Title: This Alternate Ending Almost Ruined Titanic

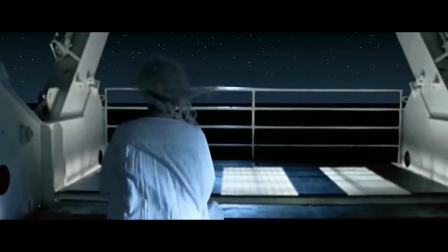4:07 In fact, it seems like it came from an entirely different film. The original ending shows Rose quietly walking to the stern of the ship,
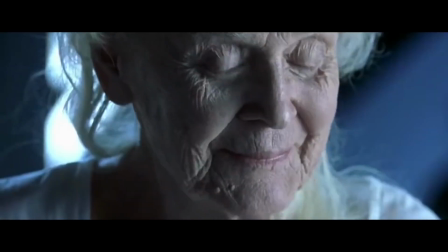4:14 revealing that she is in possession of the heart of the ocean. and after a moment of reflection, she drops it into the water.
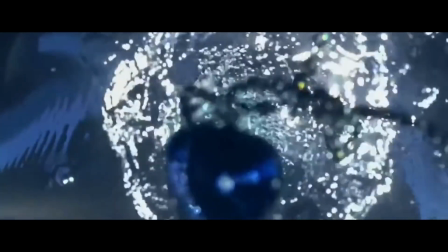4:20 The next scene shows Rose slowly closing her eyes and slipping into a bright and wonderful dream of her and Jack together.
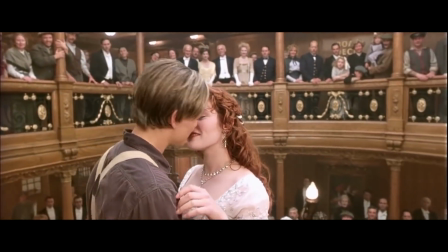4:26 This is a perfect ending. It creates a nice full circle moment and provides a nice personal ending for her character.
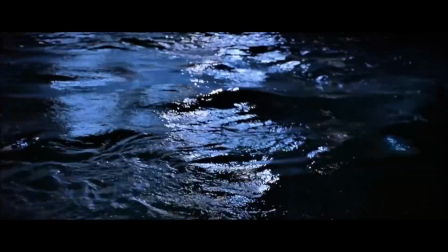4:33 The alternate ending wasn't nearly as nuanced, reasonable, or well-placed.
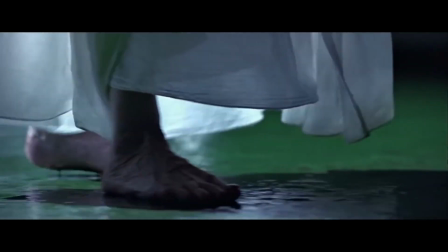4:38 Instead of following Rose on a deeply personal moment,
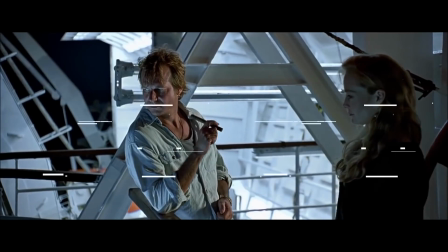4:41 the focus is on Brock Leavitt and Lizzie Calvert as they are sort of down in the dumps over not being able to find the heart of the ocean.
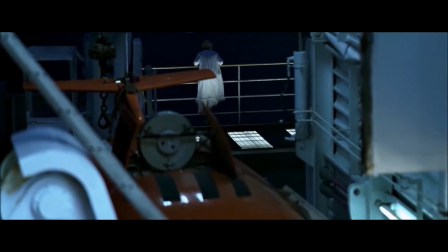4:48 This moment is disrupted by Lizzie spotting old Rose at the stern of the ship.
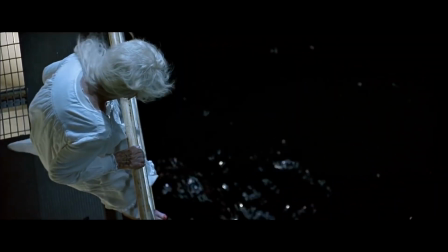4:52 And then there's this sort of weird hostage scenario between Rose and Brock, where she threatens to drop the diamond if he gets any closer.
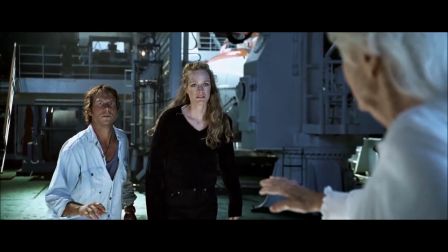5:00 Don't come any closer.
This feels like a really desperate attempt at making the ending feel exciting.
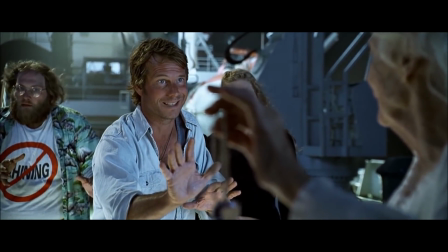5:05 But the reason that it falls flat is that nobody throughout the entire duration of this sequence behaves or even speaks like a normal human being.
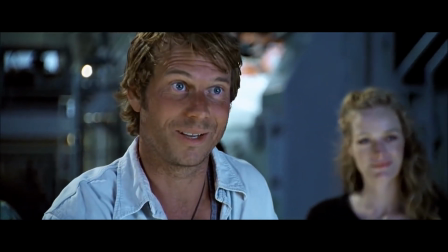5:13 I don't know what to say to a woman who tries to jump off the Titanic when it's not sinking and then jumps back on when it is.
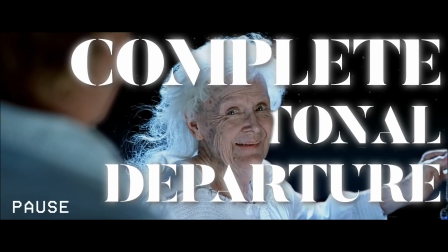5:20 It's a complete tonal departure from the rest of the movie.
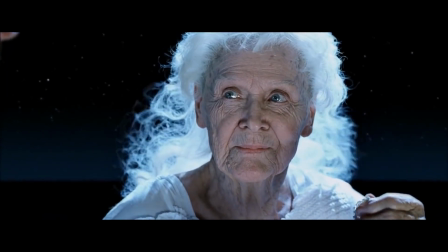5:23 Rationality and logic are effectively thrown out the window in favor of this extremely manufactured dramatic moment.
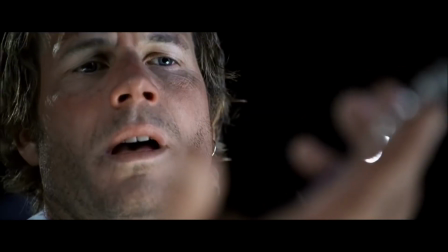5:30 It's sort of this weird time to make this rushed allegory for classism, but that doesn't stop Rose from monologuing about what the heart of the ocean stands for.
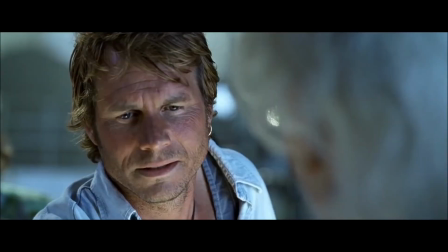5:38 You look for treasure in the wrong place, Mr. Lovett.
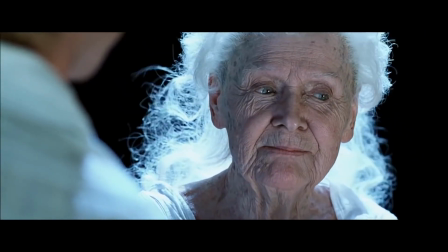5:42 Only life is priceless, and making each day count.
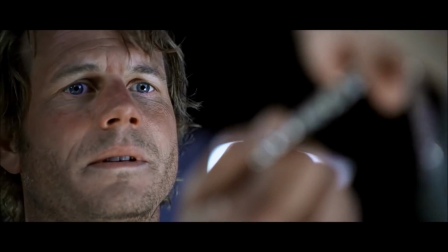5:48 When Brock finally gets his hands on the diamond, something that he's been tirelessly seeking out for years at great expense to himself and others,
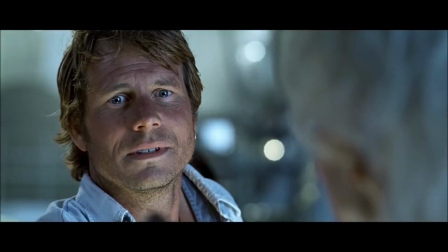5:56 instead of holding on to it and having a discussion like any sane human being would, he instead lets Rose just sort of whimsically toss the diamond over the edge of the ship.
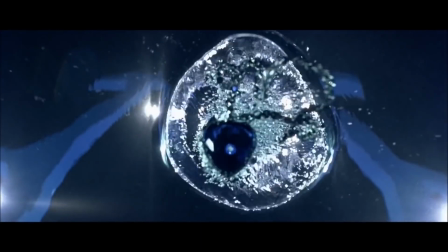6:05 They follow this up with some really classy dialogue.
That really sucks, lady!
And then they're dancing.
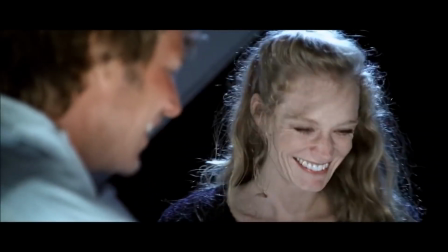6:11 And then roll credits. This ending wouldn't have just changed Titanic.
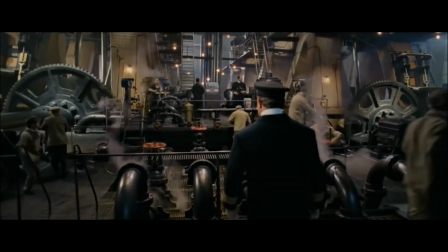6:15 It would have ruined the film entirely.
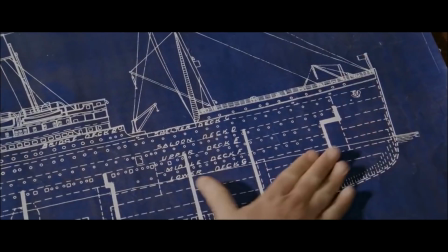6:18 For James Cameron to have put in all of this work in creating this ship down to every minor detail, taking $25,000 dives to the actual ship itself,
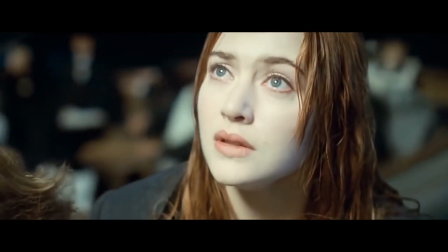6:27 and working his cast and crew like a military just to fumble the ball at the goal line would have been a complete travesty.
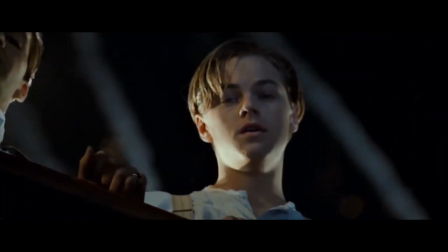6:33 But on the other side of that coin, this botched ending is actually a very good example of a couple filmmaking mantras, if you will.
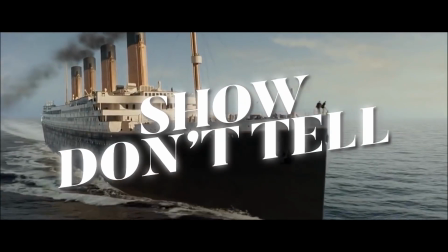6:40 The first being show, don't tell.
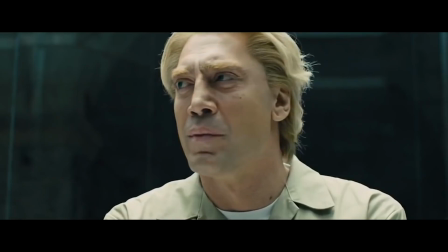6:43 Unless you're writing a James Bond villain, it never feels great to have a character just blurt out all of the exposition that a filmmaker could instead be showing us.
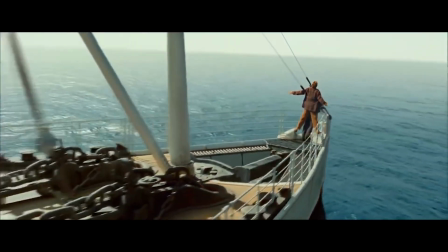6:51 It always feels better when we, as an audience, can put the pieces together ourselves.
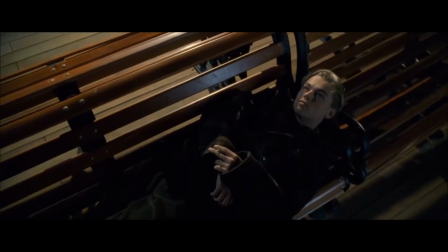6:55 When a director makes the decision to explain situations through dialogue, it can sometimes feel like they're talking down to an audience instead of respecting their intelligence.
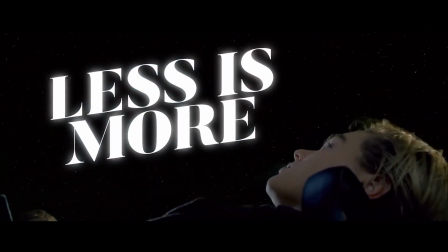7:04 The other mantra is the age old saying that less is more.
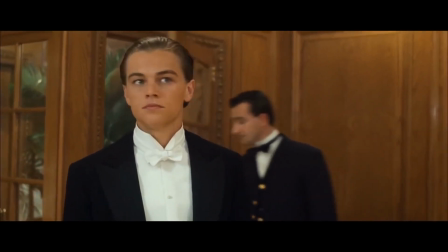7:08 Brevity is essential to the filmmaking process, and sometimes you can say more with a single image than you can with a four-minute scene.
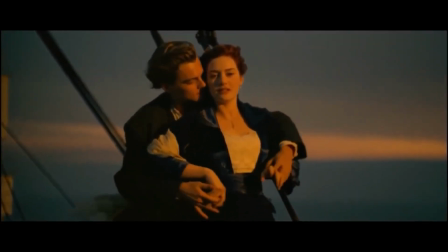7:15 Thankfully, James Cameron recognized this error and replaced the confusing 10-minute
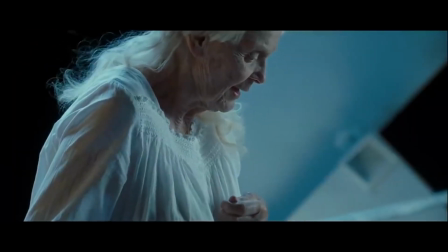7:19 long tonal shift with three minutes of footage that feels concise and important.
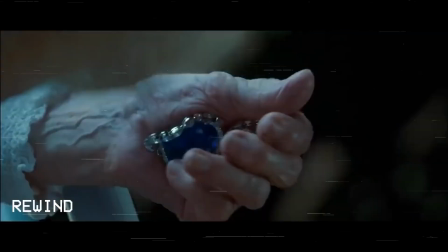7:24 The deleted ending of Titanic is fun to watch.
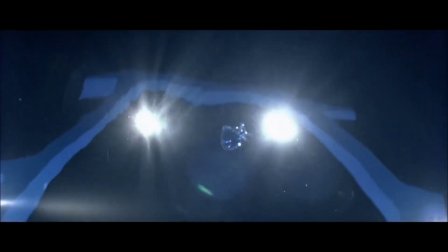7:27 It's silly and strange, and it would have, without a doubt, eliminated the film from any conversations about truly great cinema.
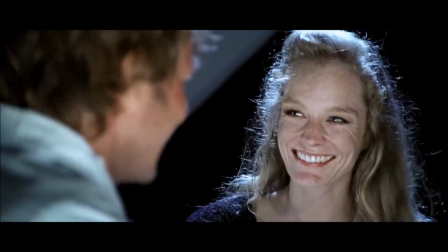7:35 However, viewing it comes with a lesson that sometimes your original vision for a film doesn't always play out in the way that you expect it to.
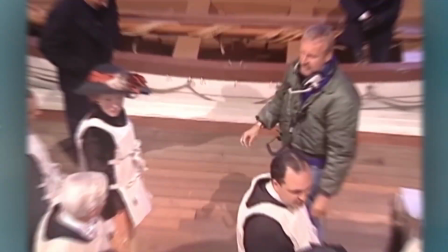7:43 Making a movie is obviously not a simple process. The path to just getting a film into production is rocky, uncertain, and treacherous. Just getting a film greenlit requires quite a few stars to line up.
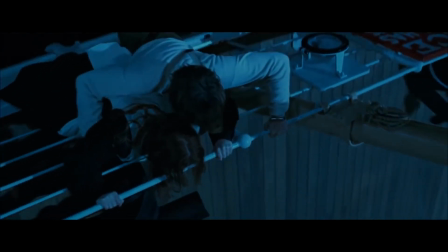7:54 You have to have a script, get some big names attached, and hope that your pitch is exciting enough to executives for them to sign off on the project to move ahead.
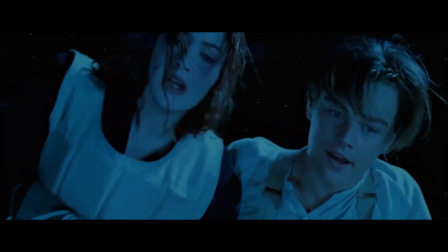8:02 After that, you have to deal with countless notes, revisions, and changes from a handful of people who all have different ideas about how the film should be produced.